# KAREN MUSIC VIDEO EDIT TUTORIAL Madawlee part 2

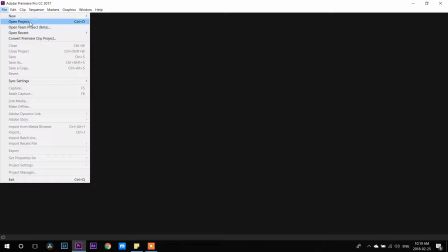Alright, so next section is how I edit and cut everything together.
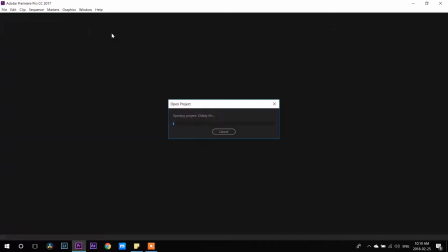So I'm going to open up Ed Clay's music video.
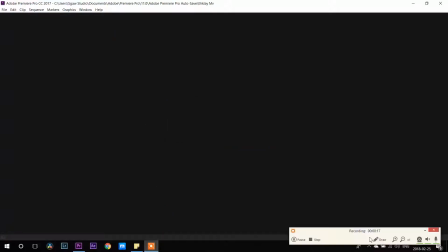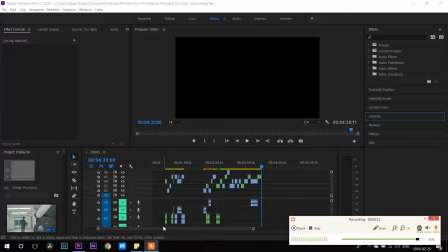And with this, I'm going to be able to show you guys how I cut them. So I'm going to start off with the first section of the music video.
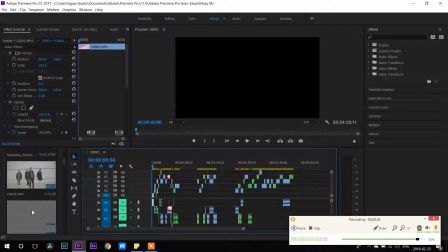Just going to wait for everything to load here. So once it's loaded, then I can let you guys know. So, alright, so
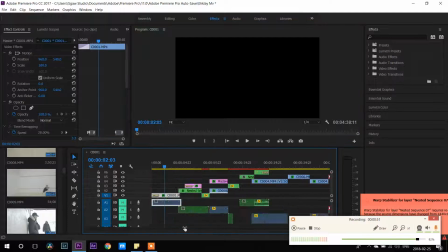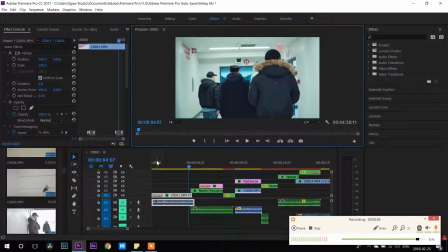for the first section, so I start off with a nice little speed ramp to right there. So I make it so that when you first look at the video, it's important that the first few seconds of your video is
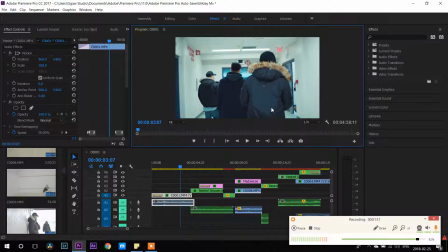eye-catching, because that's what's gonna make your audience keep viewing your videos. So then the next section,
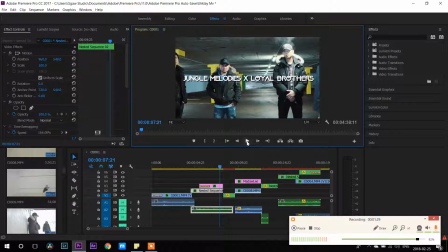I've done posing, and then I have my stabilizer that I use to get that straight shot.
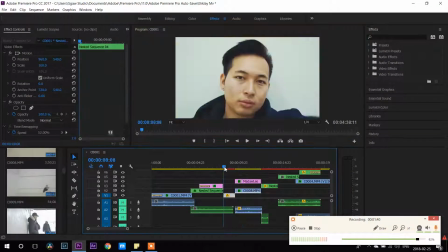Here's a fast cut. So this fast cut is very important because it doesn't go with what the beat is,
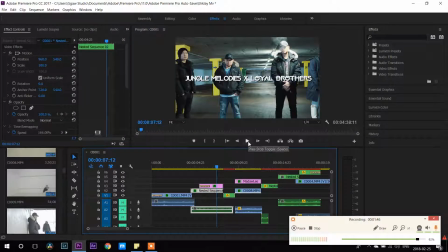but it makes it unpredictable for the audience.
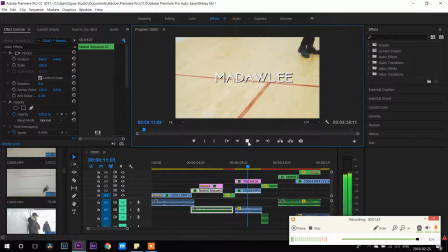Look at it, you don't expect that shot to be coming in at all. And then it speed ramps right into
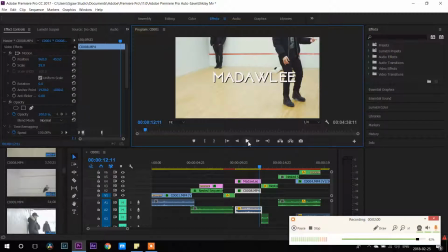the next scene.
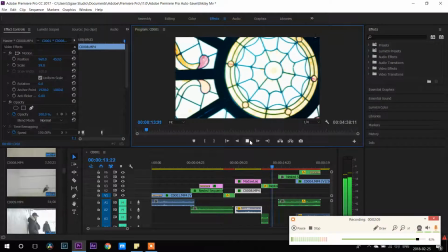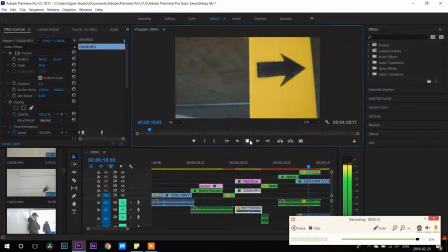So this is a B-roll shot.
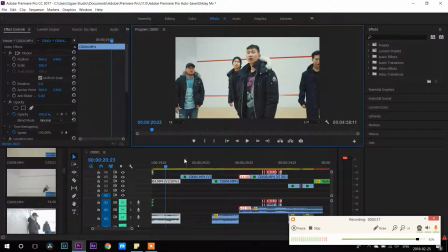Now, how I got these shot is I shot this footage at a very fast, like I had the music really fast. So before you
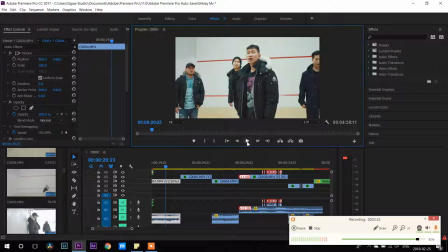film it, you make that song that you want, you turn it up to 200%.
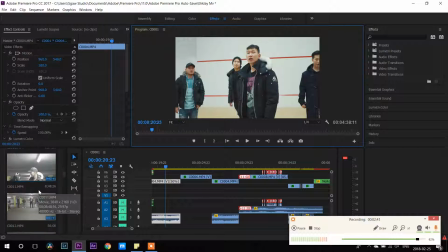So when you turn it up to 200%, that song is gonna look like that sound is gonna sound super fast. But that's okay, because when you edit it, you can put it back into slow motion.
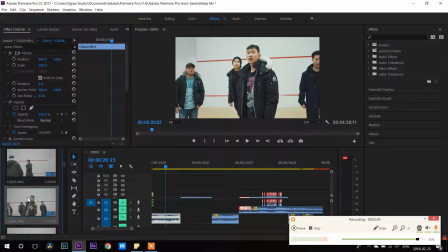So you need to be able to shoot with a camera that's like has 60 frames to 120 frames or higher,
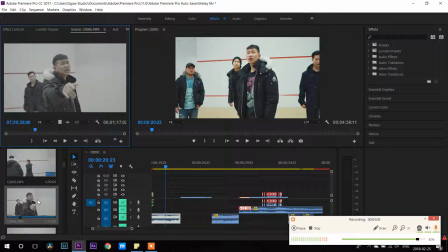because with 30 frames is not enough to make that slow motion look good.
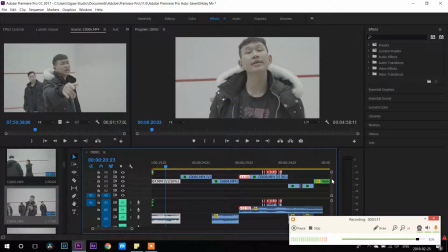So I'm going to show you how that footage, how that song looks, that footage look without it being slowed down.
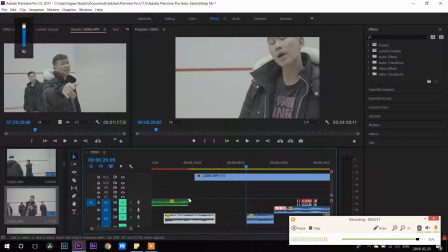Now I'm gonna
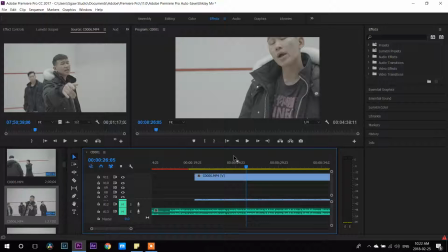mute the music, have this turned back on. So it looks pretty funny, but
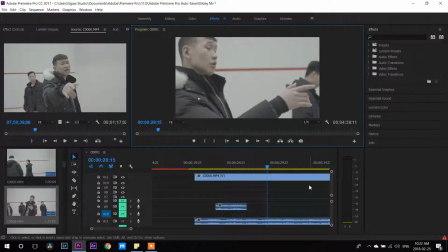so not this one actually.
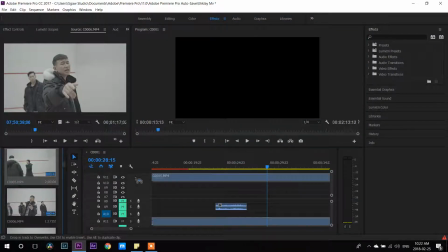Maybe it's this one.
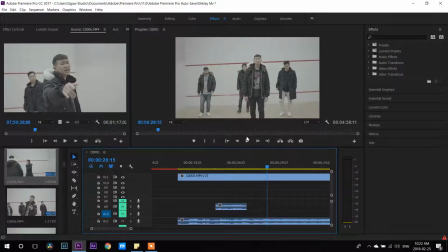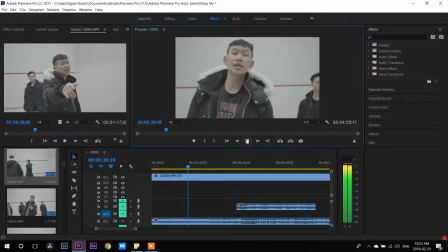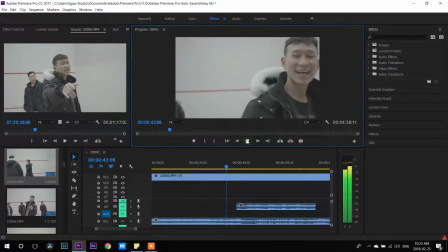You can do it? Yeah. Just go like...
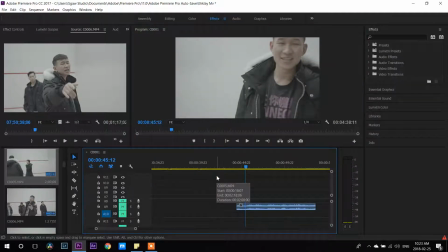So yeah, it's pretty hard shooting these scenes, but we got through it.
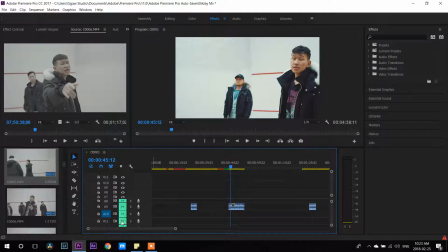Important thing is to make sure that you just keep going at it, because it kind of seems ridiculous because the speed is so fast and it's hard to make your lips sync, but like after you've
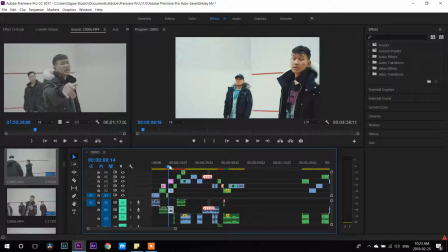slowed it down, it's gonna look super crazy. Like, it looks amazing.
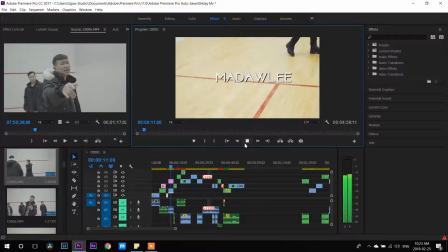Let me show you how it looks right here.
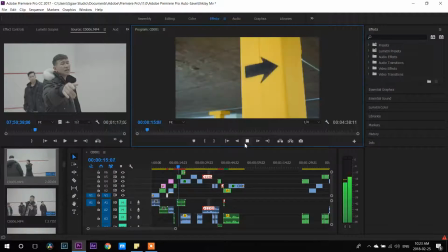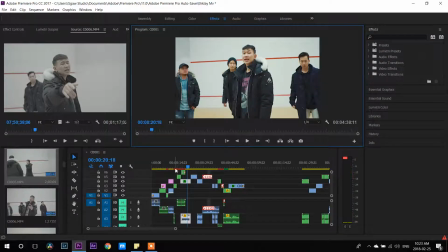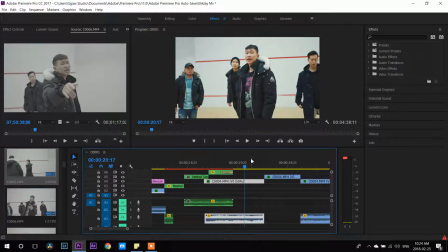Let me just go to this part here. See how everything's moving fast?
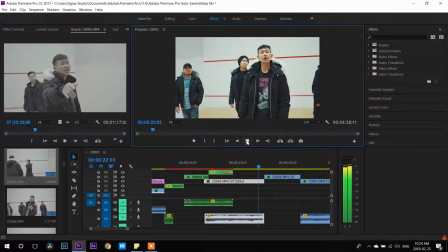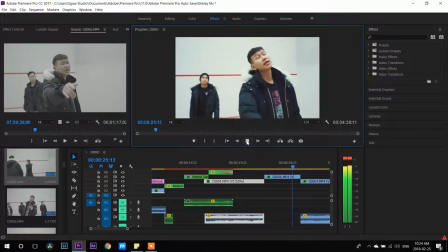Everything's moving slow.
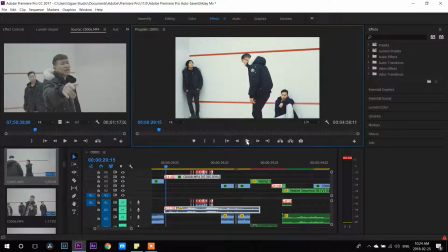So you see how everything is moving slow. His movements are super slow, but then his lips are in sync. His lips seems like it's moving perfectly normal compared to his other physical movements. So that's how you pull off that trick.
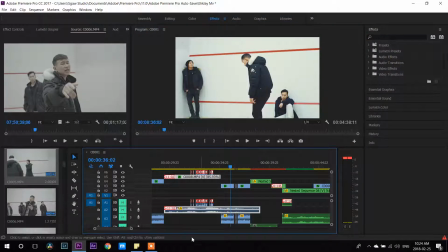Now another shot that I like is let me go
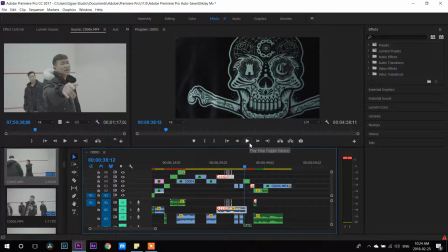to this shot here. So this shot, I was on the back of Elu's t-shirt sweater, and then I speed ramped it
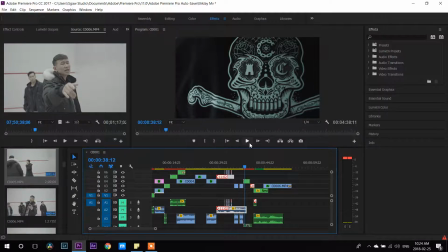so that it goes in and out and gives you a good visualization of the design on his back. So let's have a look at this.
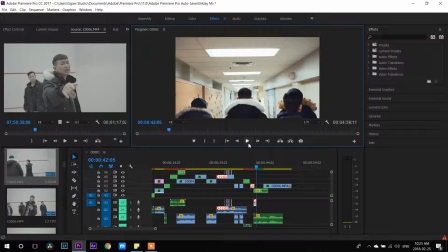Yeah, so it's a quick shot. It adds a lot of depth into the music video, and it makes you more entertained because it's not a boring shot, you know.
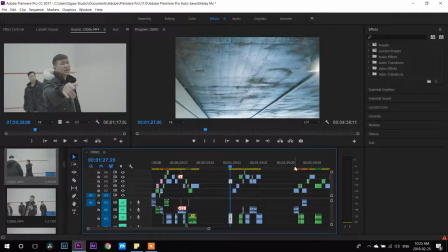So the next thing is I'm gonna go with the last part of the music video,
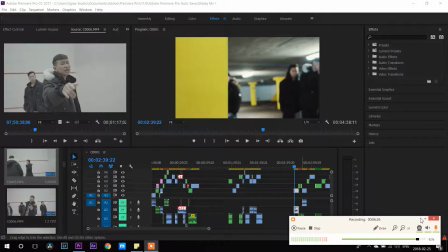and the last part of the music video basically um,
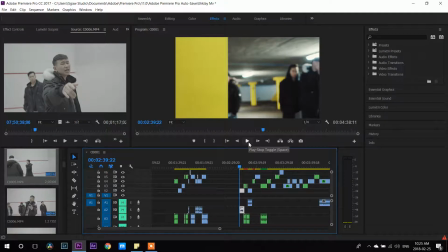has some sliding shots that I did to introduce the hook. So if you look at it,
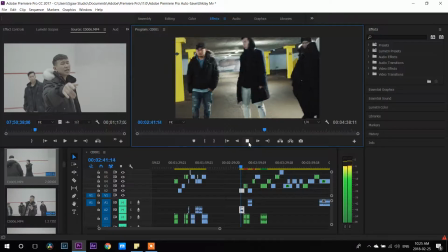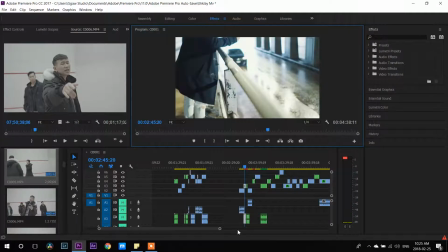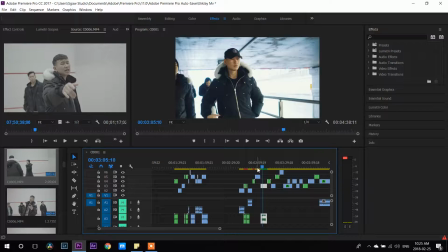alright, so that's a really nice introduction shot. You want to keep your shots, you know, creative. You don't want to do still shots if you don't have to.
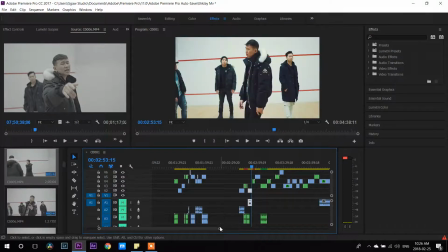Still shots are okay, but when you use too much of those, it does tend to get boring. So you need some movement in your shots, especially when you're, you know, doing more hip hop music.
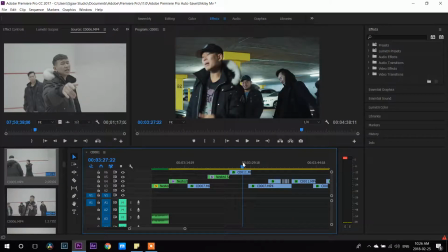Like you want the audience to feel that the music video is cinematic. The next shot is some cool cuts that I did, and some B-roll shots. So let me show you how it was done. Let me play this.
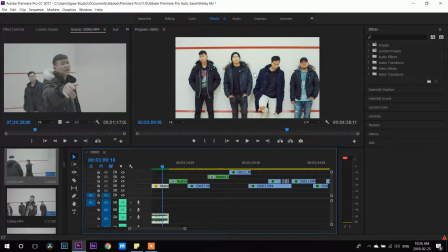Alright, so let me show you this scene why I shot this scene of them on the wall.
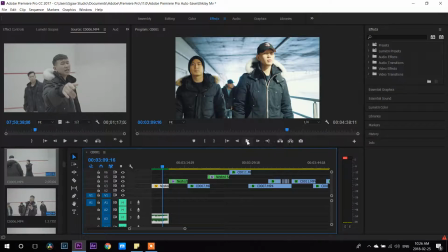So the song is called Here We Go Again in English translated form. So I wanted to get a first close-up of their face, and then like zoom out because it's going to show their
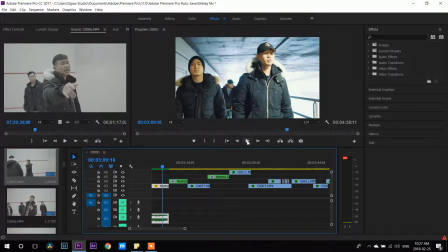facial expression of how they're feeling as the song plays. So here, let me show you that part.